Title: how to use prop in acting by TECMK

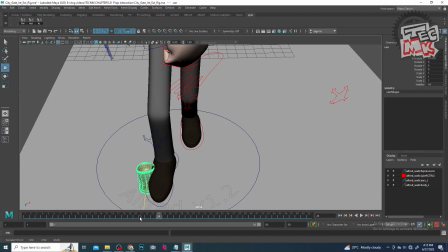[0:05]
and now.
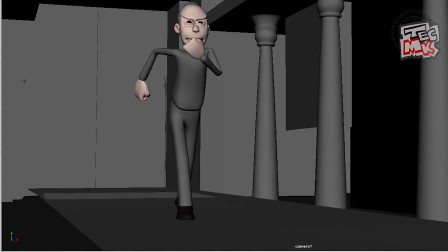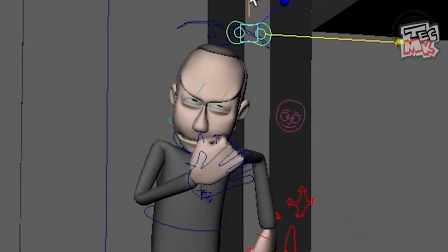[0:14]
A little bit of more refinement, and let's see how it goes.
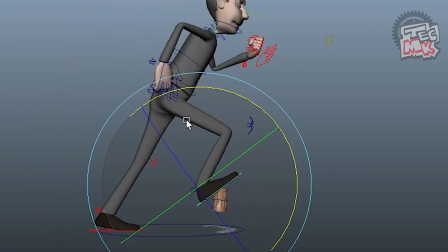So which one looks better? Definitely the second one, where the character is kicking off the can, right? This is called the prop interaction. Now this prop interaction is not there in the storyboard, and this has been improvised from the side of an animator, because as an animator we always feel that we have to give something more compared to what is there in the animatics. Even in movies, the actors resort to these type of improvisations to make the shot more interesting. Now, let's take one more example of prop interaction.
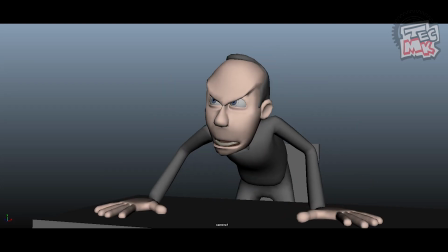[1:00]
Here, the character is in a very angry mood and the action is good to go for that.
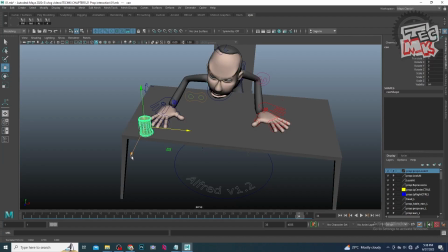[1:06]
But how about if we do some additions? Let's add a can and let it go off the table due to the impact of the hand.
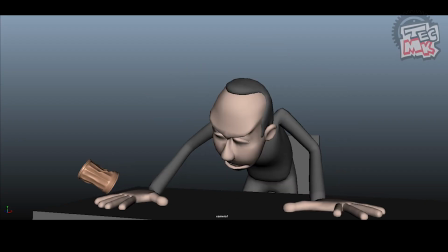[1:15]
This prop animation adds to his anger level and makes the shot more effective. The body animation can go on for much more refinement, but the small can animation has already taken the shot to a different level.
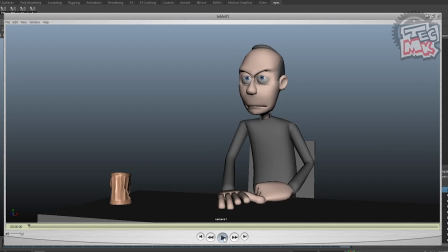[1:30]
Now, a bit of more prop animation. Due to the impact of the hand, the table got minor vibrations, which also adds up to the animation of the can and makes the shot more effective. Want a bit more? Let's do it with the chair.
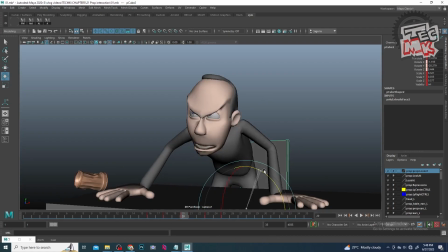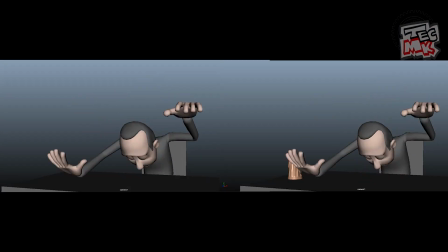[1:51]
So how's that? Better, right? Now let's compare this final one with the previous ones. So that was pretty much for the prop interaction. But be careful not to overdo any prop animation so that the attention shouldn't get diverted towards the prop rather than the main body. So, if you happen to like this chapter and you feel that it's a bit effective, please don't forget to give a like and subscribe to my channel TECMK. So for the time being, goodbye.